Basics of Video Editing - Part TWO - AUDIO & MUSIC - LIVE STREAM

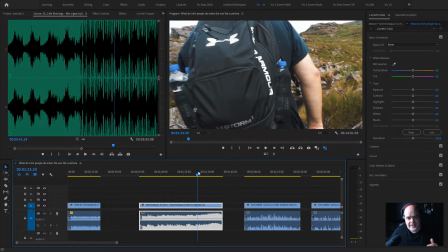Now, what works really in all of this, even if you forget all about this, this piece of music was kind of chosen because it built into this big, I think the technical term is crescendo. I could be completely wrong, but it just builds and it ramps up, and it peaks when I put my arms up in the air.
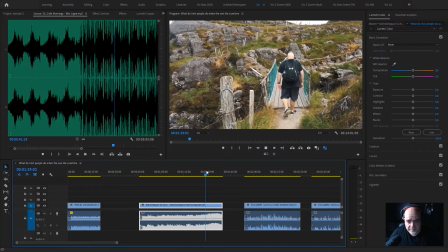And up we go. Now, the reason for that is, if you watch this entire video, it was about climbing this mountain.
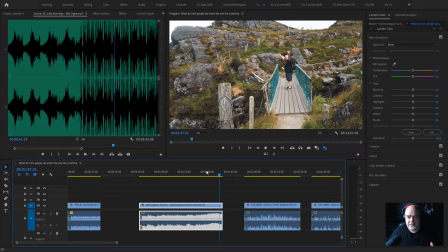It was about me changing around my life a little bit. So it needed something big and it needed something epic. And it all came to kind of a head with this huge crescendo where the music peaked as my arms were going up. So that's not just look, it happened like that. The music was chosen and put in like that.
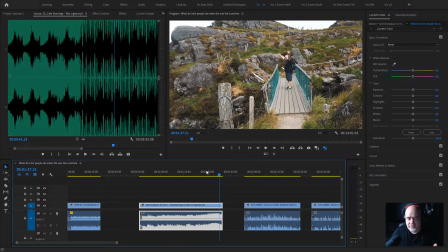So as you can see, there's a kind of another example of how music can really affect people. And the thing is, you can go onto somewhere like Epidemic Sound or Artlist or wherever and find your music, or even the YouTube music library,
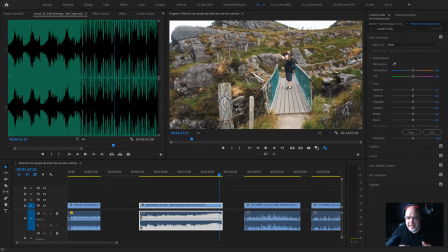and you can kind of go through all of those tracks. If you find the right track, you're going to know it. You know, you're going to know it. And that's the thing. It has to affect you. I mean, there's a lot of videos that I've edited, and the music has been right.
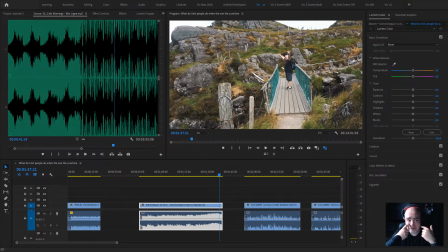I've been kind of tears rolling down my face, and you know you've got it right then. Okay. So there's no hard and fast kind of when it comes to music. You have to do the donkey work. I absolutely take forever to find the right pieces of music that work.
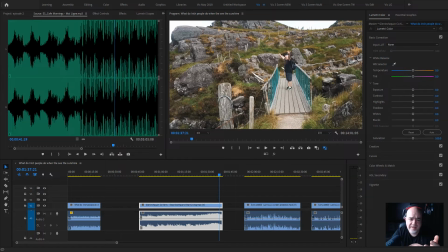But there's general stuff like hip hop and trap, you know, that will kind of work with time lapses. If it's a bright and sunny day, you need something a little bit more upbeat. If it's sad, you need something mellow. The best piece of advice I would give is pick a bunch of
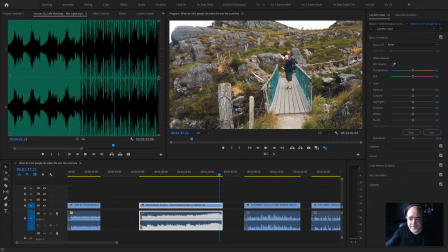movies that John Williams has scored and take a look at those and see how they work. And, you know, I'm not saying you have to spend years watching movies with soundtracks, but it's something where you learn, and the more you do it, the better that you get at it.
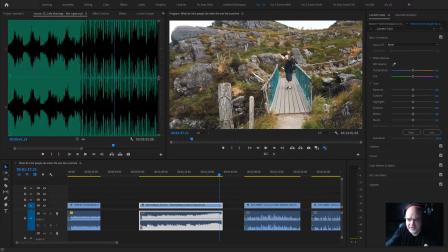Okay. Now, hopefully that kind of makes sense to everybody on that sense. And what I would say when it comes to editing the music, look for the beats. So let me jump back into Premiere here and give you guys a bit of a better idea of the beats,
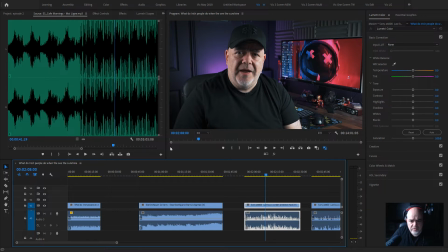or maybe how to edit with it.
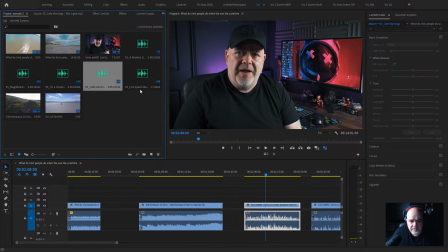So let me just pick a track.
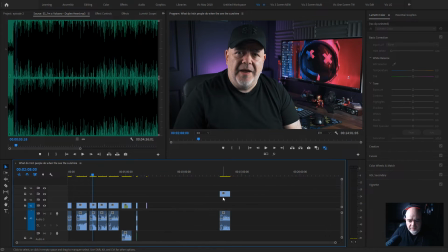Okay, so I'm literally going to do this blind right now. I'm just going to pick a piece of audio. I'm actually going to pick the whole track, and I'm going to bring it in here.
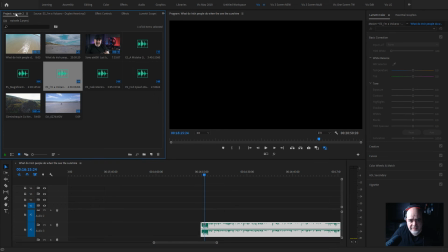All right, and I'm just going to get a few clips, and this will give you an idea of how this should kind of work. Okay, so I'm going to go back. Where's this going?
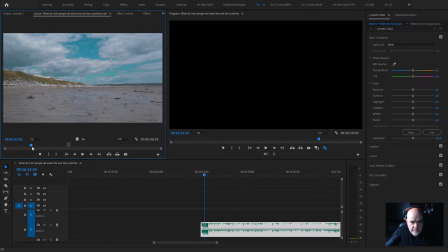I'm going to go back to this clip here, and I'll show you exactly what I mean. So I'm going to take this. I'm only going to click and I'm pointing at the screen here, thinking you can see me pointing at the screen. I'm going to click on the video option only. So I'm only going to drag in the video.
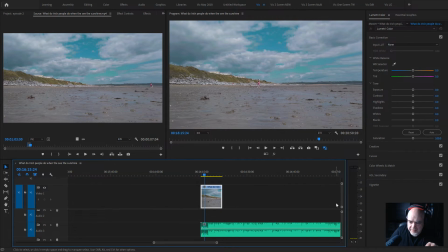So if we watch what I'm doing here, I'm going to just expand this up and zoom in a little bit more so you guys get a better idea of what's happening.
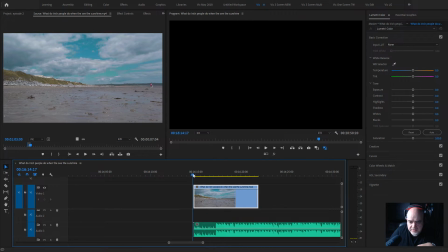So we're going to...
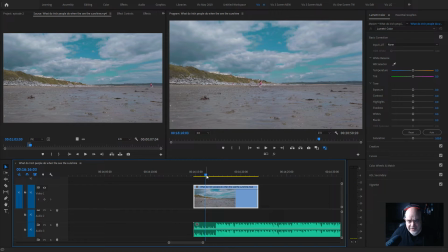Okay, so that's the first part of this. As you can hear, it's kind of, the track is kind of just slowly but surely ramping up. So now I need to make the next cut. So I'm going to go for the next clip. Let me see, can I find something?
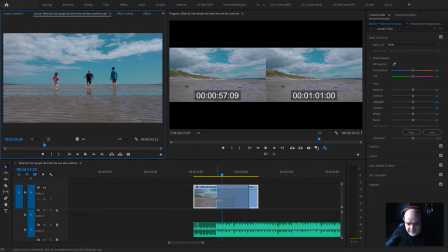Obviously there's a different piece of music there, but to give you guys an idea of how you're kind of editing with it,
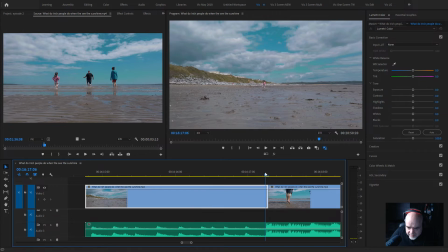if we zoom in, we're looking here for the beat. So we can go here, and let's drag this one back slightly.
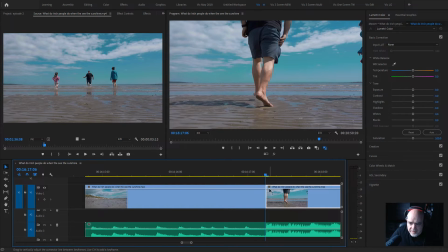So now let's take a listen.